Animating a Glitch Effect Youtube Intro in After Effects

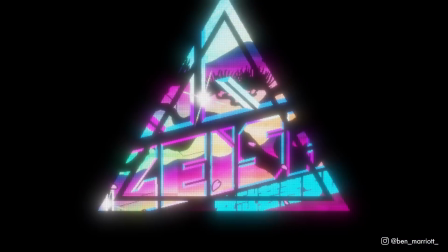(0:00)
In this video, I'm going to show you my process and the techniques I use animating this YouTube intro in After Effects.
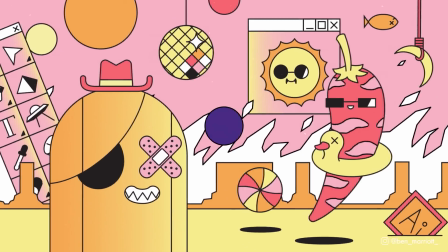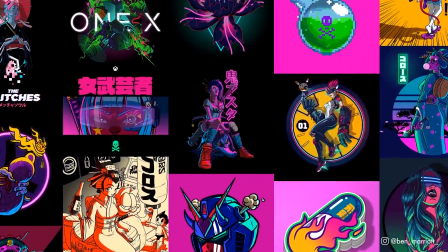(0:15)
This intro was made for the amazingly talented Sydney illustrator and pal of mine, Jeremy Lord.
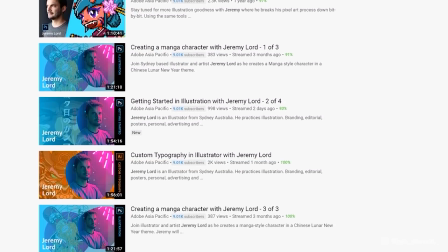(0:20)
He's got a ton of amazing live streams with Adobe. We even did one together. Definitely check out his work.
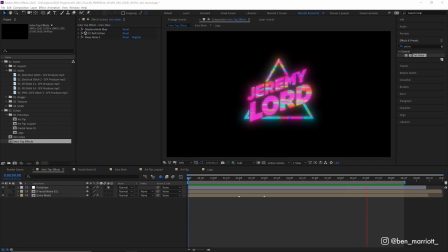(0:26)
He was into this LED glitch effect that I was playing around with and made a tutorial about specifically that.
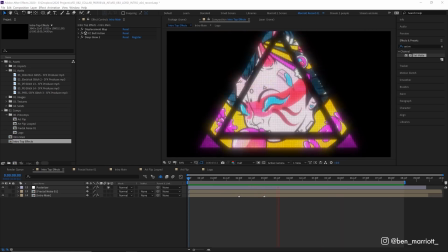(0:31)
And we thought we could add some new elements, bring together some ideas to show off his work and an intro for his YouTube channel.
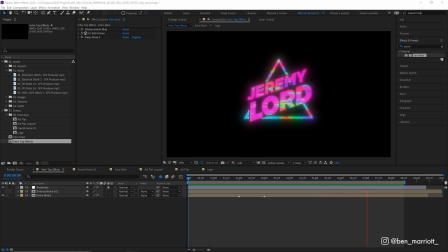(0:37)
We wanted to feature his work in the intro so viewers could quickly see what he was about from the start.
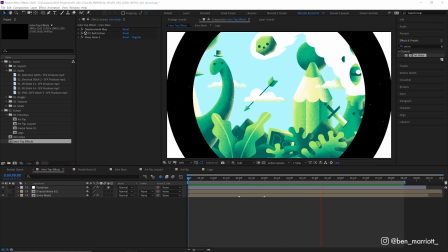(0:41)
And that was the same process behind the design of my intro, throwing a whole heap of cool looking stuff at the start to hopefully convince the viewer that we know what we're talking about,
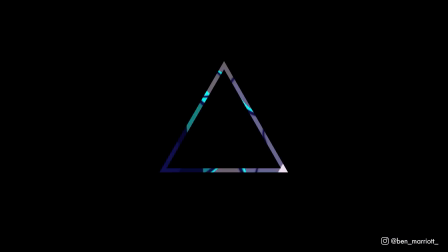(0:50)
even if we don't. So here is what the base animation looks like without any effects on it.
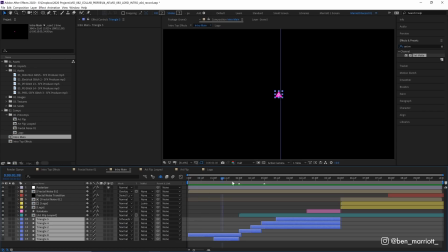(0:56)
So let's break down how this all works. At the start of the animation down here, we have got a bunch of triangles. Jeremy's logo features a triangle, so I wanted to lean on that as a design element for this intro. The first one is a pink triangle flashing on and off. That's it. That's all done with hold keyframes on its opacity, going from 100 to 0.
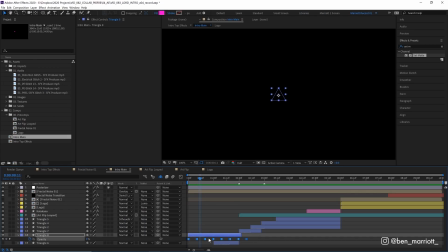(1:14)
Now you can change your regular out-of-the-bag linear keyframes to hold keyframes by right-clicking and selecting toggle hold keyframes. With linear keyframes, it fades on and off, but with hold keyframes, it flicks from 0 to 100 with no animation in between.
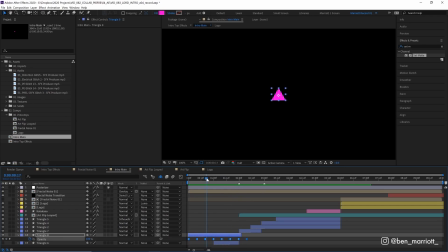(1:27)
And this was to mimic a flashing cursor that you might have when something loads. And then we get this montage of Jeremy's work inside these triangles.
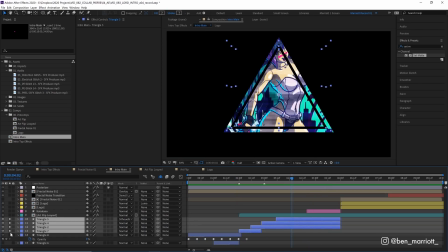(1:34)
Let's just solo all of these triangles and see what's going on.
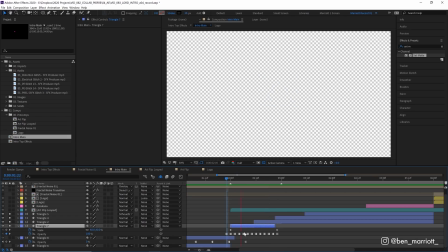(1:38)
This next triangle here is doing something very similar, just flashing on much, much faster and also scaling up as well.
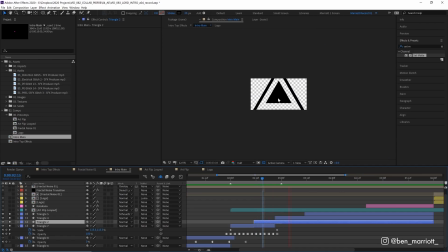(1:44)
And then at 2.5 seconds in, we get this really large triangle scaling down that ends up meeting our triangle in the middle.
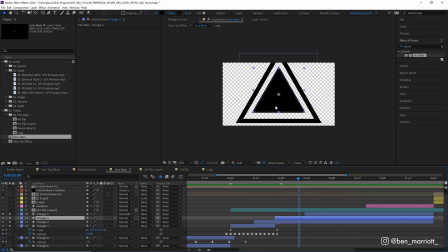(1:50)
And then just about 3 seconds in, we cut to a triangle that is completely filled in. And that's so we have a bigger canvas to show off Jeremy's artwork.
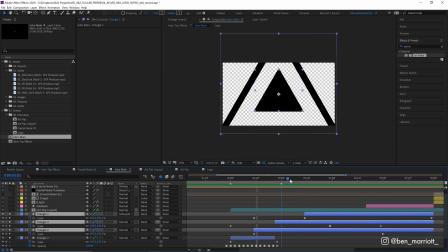(1:57)
And these all have their scale animated, so they come to this final resting size around here.
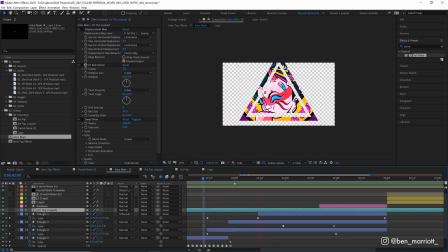(2:02)
And that's before we cut to the logo at the end. So how do we get all these images of the artwork inside the triangles without using a lot of mats and masks? That's actually really easy. The first thing we need to do is make a comp of all the images flickering.
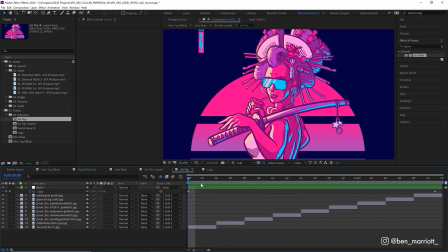(2:14)
Here I have a comp with a bunch of Jeremy's artworks, all in a sequence so they're on screen for 4 frames each. Then I parented them all to this null object in the middle of the screen, and that scales down from 110% to 100%.
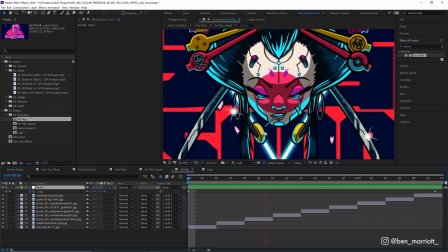(2:26)
So there's just a tiny bit of zooming out on each of the images, and that just adds the subtlest motion to the whole thing.
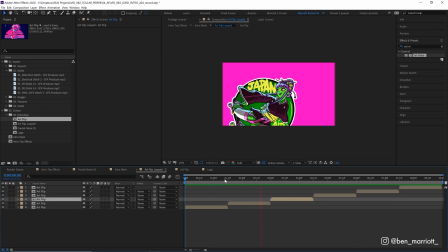(2:31)
I place that comp inside another comp where I've looped it 6 times just by duplicating it so it lasts for the whole animation.
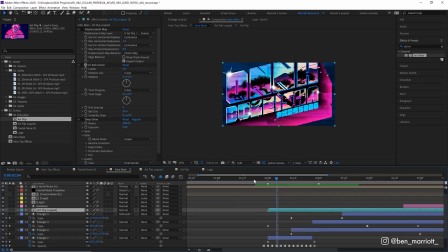(2:37)
And then I place that comp, our art flip loop, over the top of those triangles in this composition. And from here, all we need to do is click this box in this column here, and that is preserve underlying transparency.
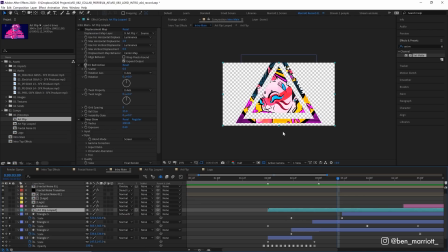(2:48)
And when we do that, we can see that this comp is now only visible on the already visible areas of this comp. Anything that was transparent stays that way. This is a really useful feature. I went years before I knew After Effects could do this.
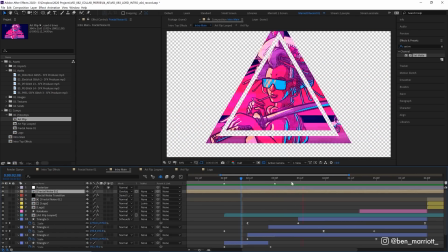(2:59)
And we've also got a couple of effects that are on top of everything here.
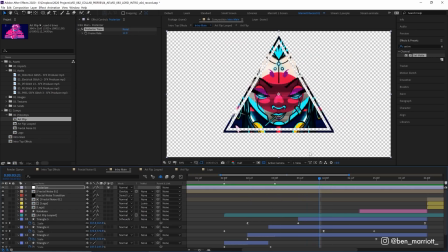(3:02)
At the top, we've got an adjustment layer with posterized time set to 12 frames per second, because I love a lower frame rate look. Ignore that if you want your intro at 24, 30 frames, or even 48 frames per second to get that Hobbit trilogy look. This is just my preference. There's no right or wrong frame rate. They all have a purpose.
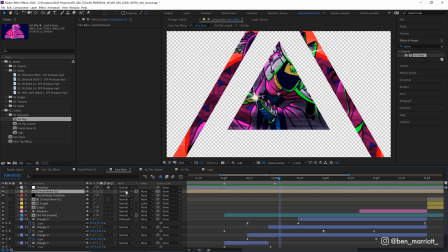(3:19)
And then we've got here a fractal noise comp with a blending mode set to overlay, and its opacity is set pretty low, down to 30%. And if we toggle that on and off, you can see this is giving a texture of these sort of glitchy strips throughout the animation.
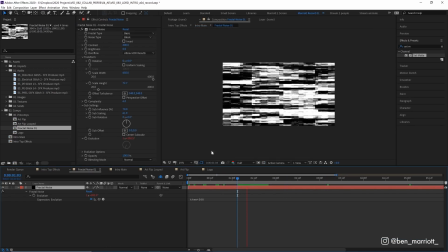(3:30)
Let's go into that comp and see what's in there. Here we have a single black solid with the fractal noise effect applied to it. We've changed the noise type to block, so we get these squares of noise. And we've also increased the scale width, so we get these strips of glitches rather than some squares.
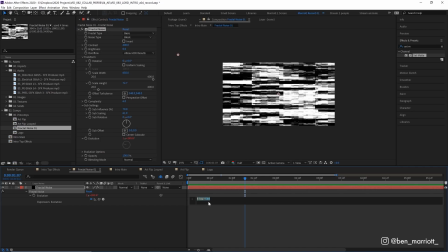(3:44)
And then I've also animated its evolution property by using the simple expression time times 500, which just gives an increasing number, so this will animate and change over time.
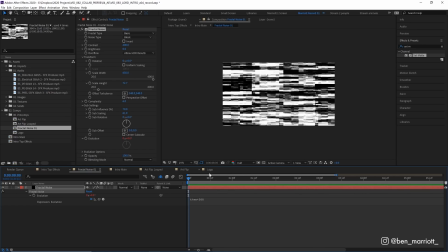(3:53)
Now, I walk through every step of how to create this in my glitch effect tutorial, if I've glossed over this too much in this breakdown.
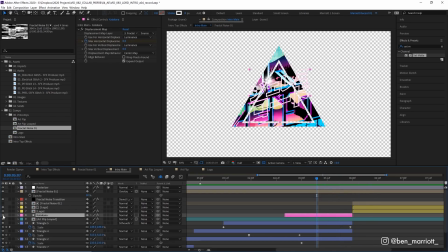(3:58)
And then before we get to Jeremy's main logo, we have this katakana version of his logo here. And this has an effect where it glitches in as well.
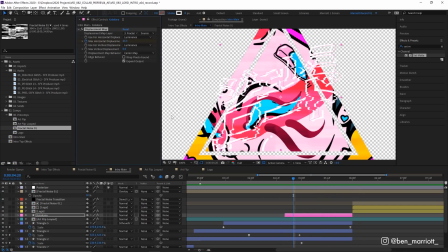(4:05)
Now, that glitch effect is done by animating a displacement map.